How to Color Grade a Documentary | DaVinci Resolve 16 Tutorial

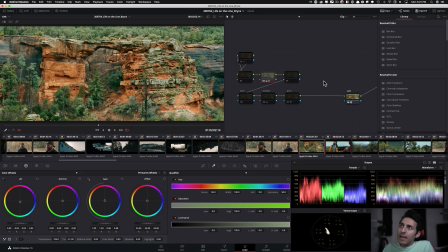1749s
So I went in and boom, like just, temperature tint to just like really get that cast out, and it gave it a really cool look.
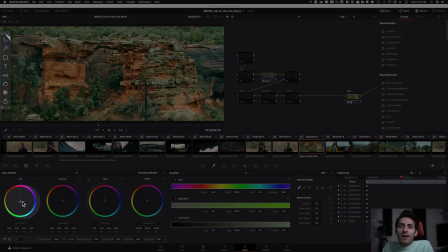1762s
And then a quick lift gamma gain operation. So not even gamma, just like lift, pulled it down a little bit, and then gain, just kept it up a little bit. And let's see this. So obviously actually brought my contrast down to just open up the image a little bit because it was a bit too crunchy.
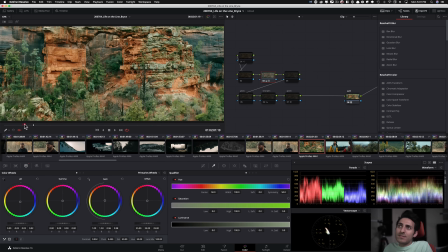1782s
And that's what we ended up with. So, I mean, just look at how powerful this was.
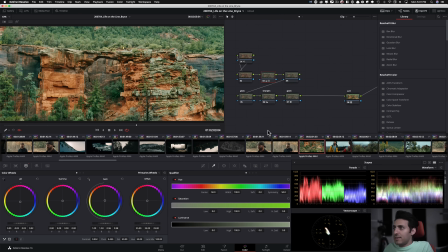1787s
Like, boom, just one node right here. And then obviously these are just the standard, lift gamma gain up, or the finishing tools right here.
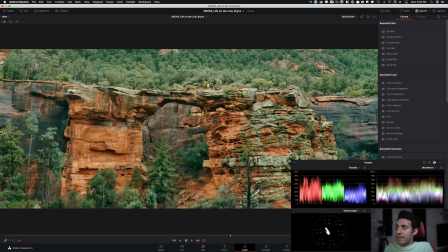1795s
So
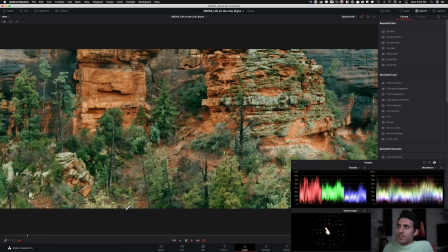1798s
this one was so much fun. So I mean, like, look at it, right? So I mean, this is before, this is after, and just playing off of different tonalities in the shot, right?
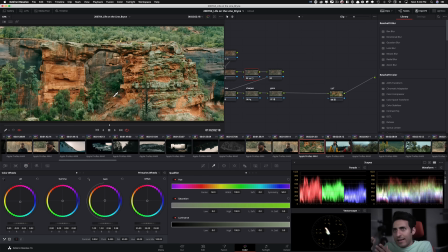1808s
So we got this green against this, like, these rocks. So what can we do? How can we create color separation that's that's native, that belongs? Like, it's not like a teal and orange, but it kind of is teal and orange.
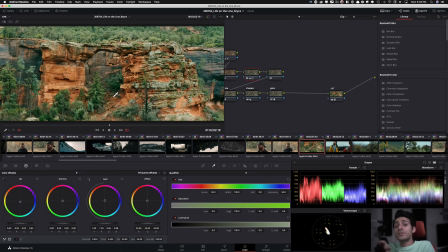1826s
And that's why it's so important to understand how complementary colors work, because you can use them in any and every way, right? So when people just roll their eyes and they're like, I'm out, I'm not like team teal and orange.
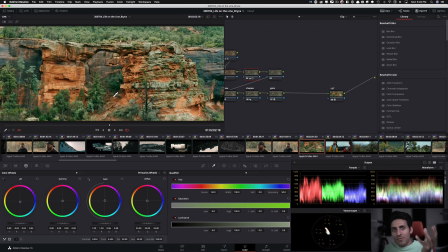1840s
Well, this is how the world is, right? Like, we got rocks that are that orange, and then we got trees to complement that. So, but camera's not seeing it like that, Like, so I mean, it's like this, and then obviously I can white balance it and everything, but it will never get here unless I do what I did,
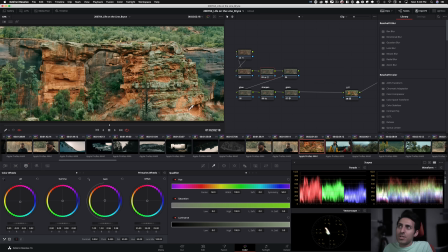1859s
to get it here. And it's just like little nudging, little pushing, and then you get something really, really beautiful. And that's why I'm all about simplifying the process, and then go in and give it more juice if you have the time and the budget.
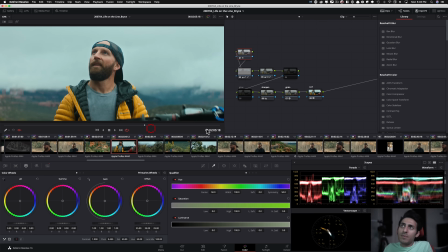1873s
Let's move on to this shot. There's so many great shots that you're going to keep hearing me say, this is my favorite shot, this is my favorite shot, this is my favorite shot.
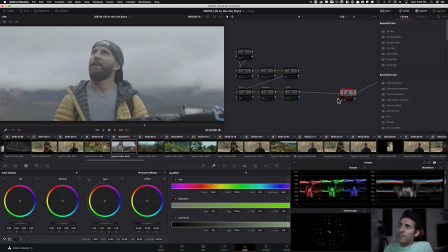1882s
So this is also one of my favorite shots. And when you drop on a LUT, it looks like this.
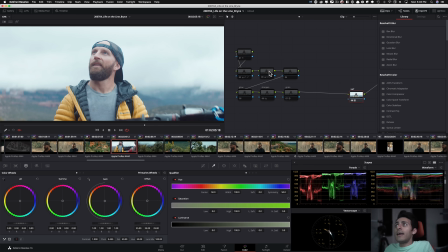1887s
Nothing wrong with it, but nothing too special about it. And then I went in and again,
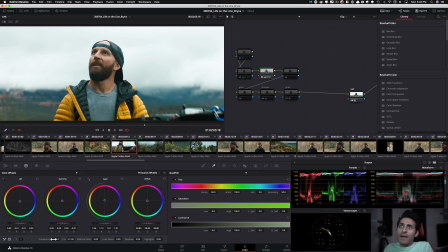1893s
temp tint action to start with, and that just kind of put me in that ballpark, and then went in and did my contrast, and then pivot, went heavy on the pivot on this one too.
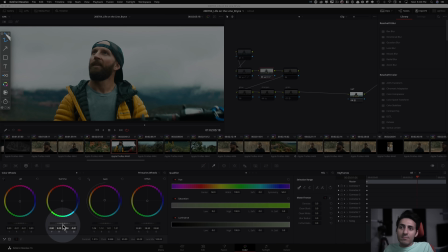1906s
And then a simple lift gamma gain operation. So lift gamma and moved it over quite a bit, you guys can see. And then in the gain, just raised it up a little bit. Yeah, so did quite a bit in the gain territory.
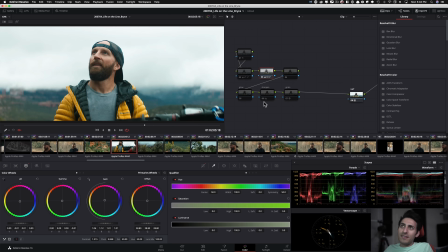1922s
But then just look at, like, from here to here, I could have parked it here and it would have been a beautiful image.
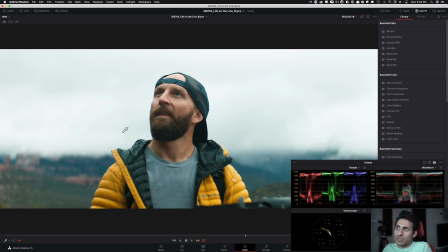1926s
It's perfect. Like, there's absolutely nothing wrong with it. Look how gorgeous the skin is. So then I'm like, what else can we do?
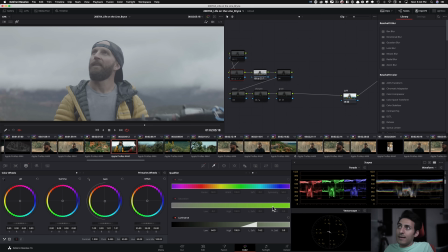1932s
So then I went in here, did a Luma qualifier, and boom, just grab my skin or grab the, background, my sky, and then boom, did that. Like, just a simple two-step process.
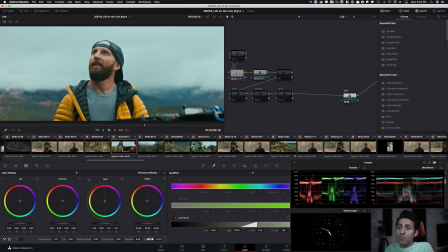1949s
So took my highlights and brought it down quite a bit, was very aggressive about it,
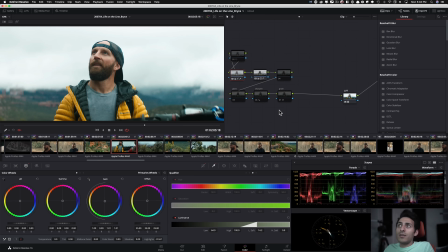1953s
and then took my gain and brought it down just a touch to give it this nice, blue that we're playing off of.
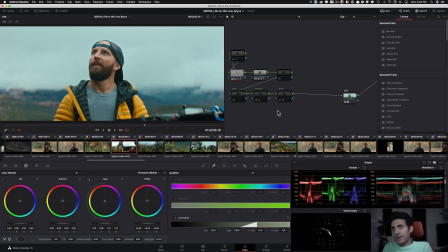1961s
And just look at how it all of a sudden becomes green screen. It just like pulls our guy out so freaking much.
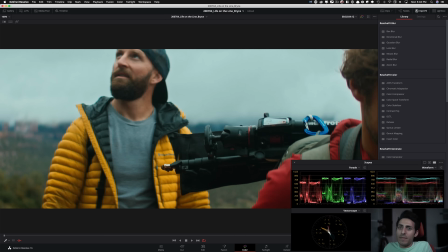1969s
And then all of a sudden we just go from this to that, and it's just so cinematic. So this is before, and then this is after.
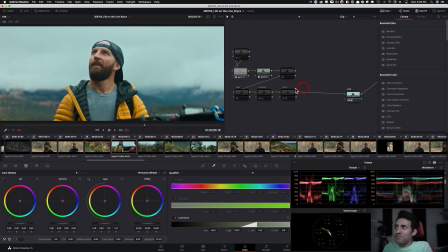1976s
That's what we ended up with. And again, simple operation. I mean, you guys are picking up what I'm putting down here. So moving on, I want to show you another one of my favorite shots.
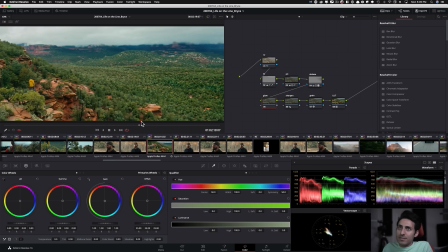1989s
This guy right here. Oh man, it's just such a, like I said, I mean, the cinematography on this is just out of control. So let's break it down.
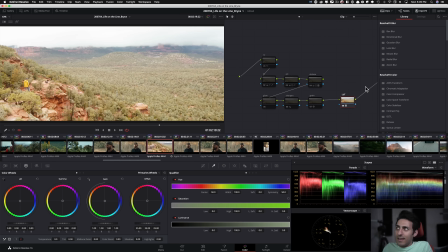1999s
Here is our LUT, and this is what it looks like.
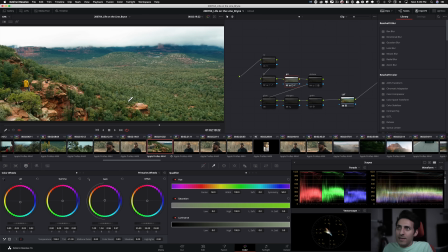2002s
So once again, temp and tint, went back in and balanced everything out with temp and tint, but then went in with my contrast, adjusted that, and did a little bit of work on lift,
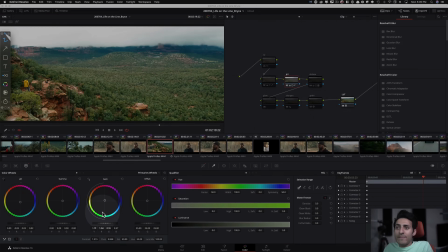2015s
actually quite a bit, and then went into my gain, lifted up.
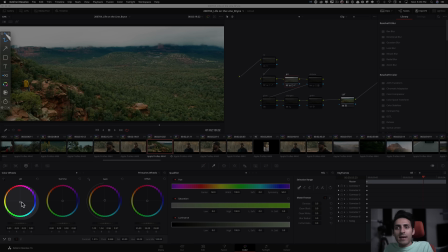2020s
So another pattern that you guys are picking up is that it's lift gamma gain is the dance, right?
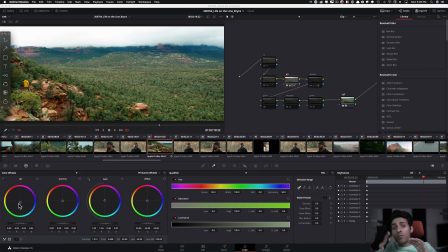2026s
So you pull one down, you raise the other one up to kind of make up for what you did here, but that result is not the same.
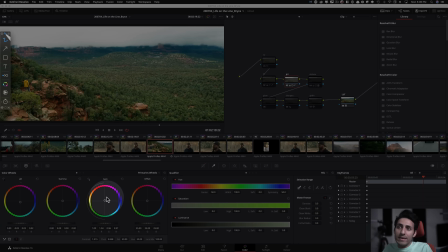2033s
Result is very different, right? So here we're raising this up, so we're introducing a little bit nice, like, magenta or salmon tones in my colors. But then when we pull this down, we introduce these teal tones in the shadows.
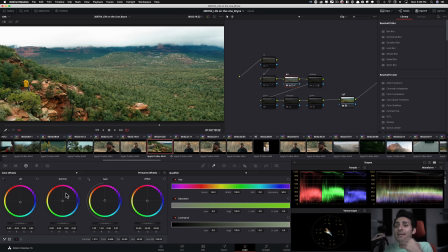2047s
So we're creating that, color complementary color scheme. But at the same time, because the push and pull is happening relatively in the same world, it's keeping everything looking realistic. So if that makes any sense, but it will make more sense as we look at what else is happening here.
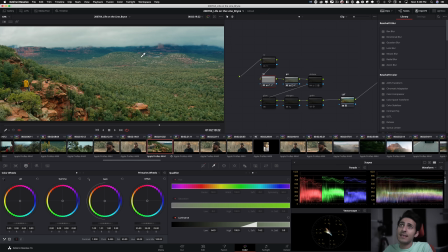2067s
So then I went into my highlights and pulled the sky down quite a bit. And basically this movie or this, documentary, I'm really taking a Roger Deakins approach, and Mitch Paulson, who's Roger Deakins' colorist. And I'm really taking that approach and keeping everything
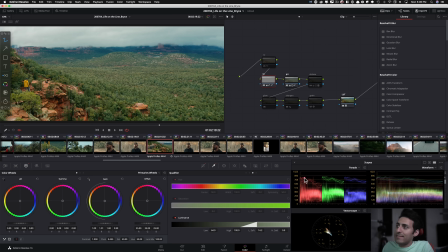2088s
keeping everything in this sort of world, okay? We're not going past that. I'm really keeping everything way under like 1000 mark right here. So I'm not clipping the top, okay? So if I do this, like boom, we're doing that. Looks poppy, but looks digital. This looks very much like film.
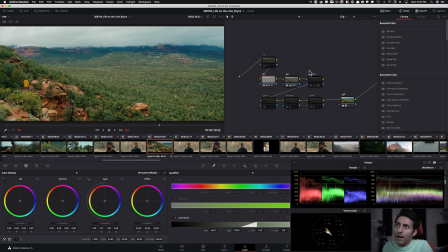2105s
And if when you're working with a 16-bit image like, Red Gemini, like why not take advantage of it, right? So here, this is a really cool technique that I used. And this was, let me see.
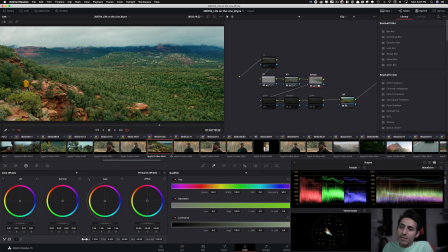2124s
So yeah, it's basically dehaze, and it's created, like it's not even dehaze, like a plugin. Like I ended up just, doing the same technique that I showed you earlier. So created an oval, feathered it out quite a bit, and then just went in and did a hue versus hue action to make the forest richer.
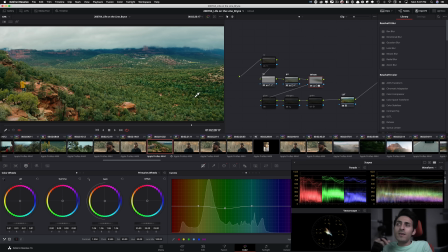2142s
So like added some deep green in there. And that also breaks up the monotony of like the same hue, right? So that helps with that, makes it visually pleasing.
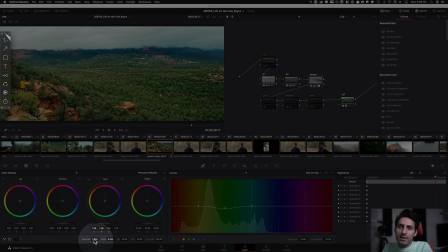2154s
But then went in and did quite a bit of a contrast, and then lift and gain.
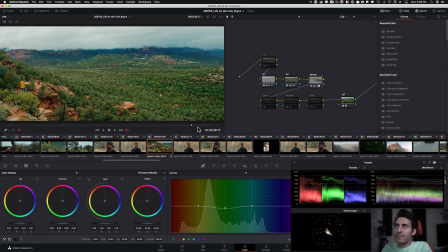2160s
So just worked on that a little bit, and just look at the difference that it makes. So if we go right here, let me just turn these on too.
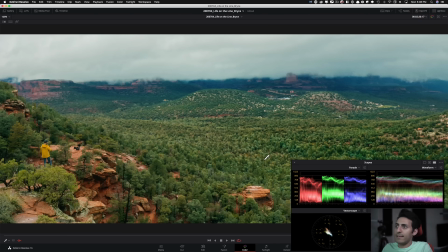2167s
So now if we go here and I hide this, and if I do before, so I mean, just look at this,
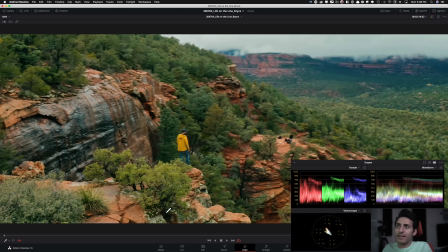2174s
to like what we were able to create. And then just even like look at all these colors. You're like, man, how is this even possible to get all these colors?
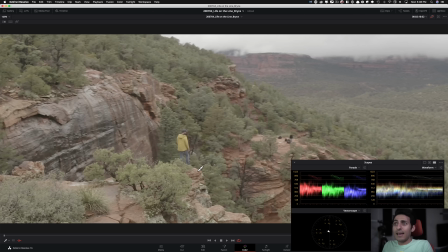2182s
And that's the beauty of working with a camera like Red, that you'll surprise yourself when you start doing push and pull.
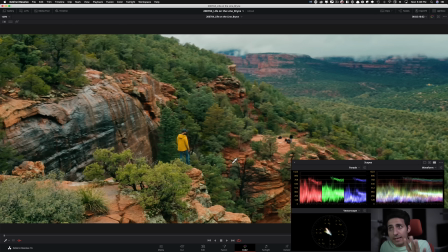2190s
And that's why it's really important to have, access to a footage like this. So then when the real job comes, you know exactly what to expect. So for me to have over a decade worth of experience working with Red and Alexa and all these cameras, it really comes in handy when I'm just like, okay, I know I got to do X,
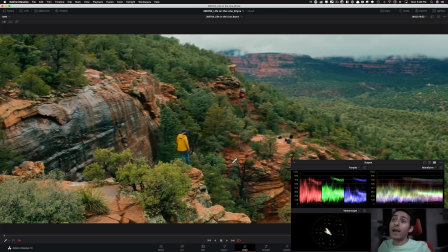2209s
Y, and Z. And, I know what I can achieve.
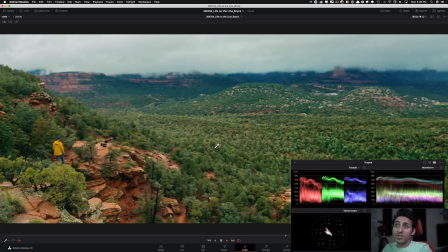2212s
Like I have an idea, and for this picture, for this documentary, no reference images, nothing.
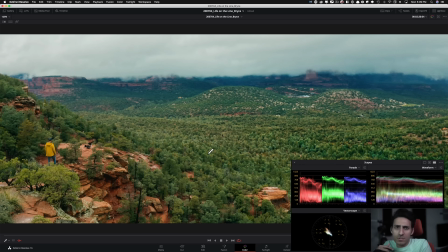2219s
These are all just original looks. These are just all original looks.
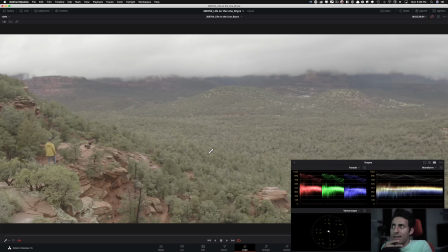2224s
Like I'm creating them. I'm inspired as I go.
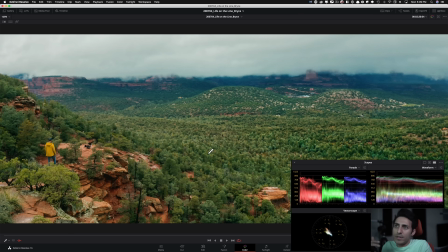2228s
And then once I developed a look in the beginning, I just stuck with it, and then just kept going back and forth and kept massaging it, that kind of thing.
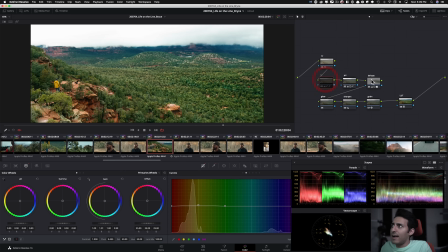2237s
So even in this shot, right, a lot of these things like the highlights and this right here came after.
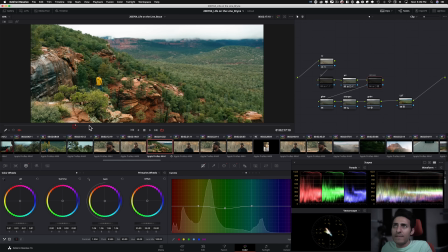2243s
So this was the look I was here, and then I moved on. I'm like, this is good. Let's move on.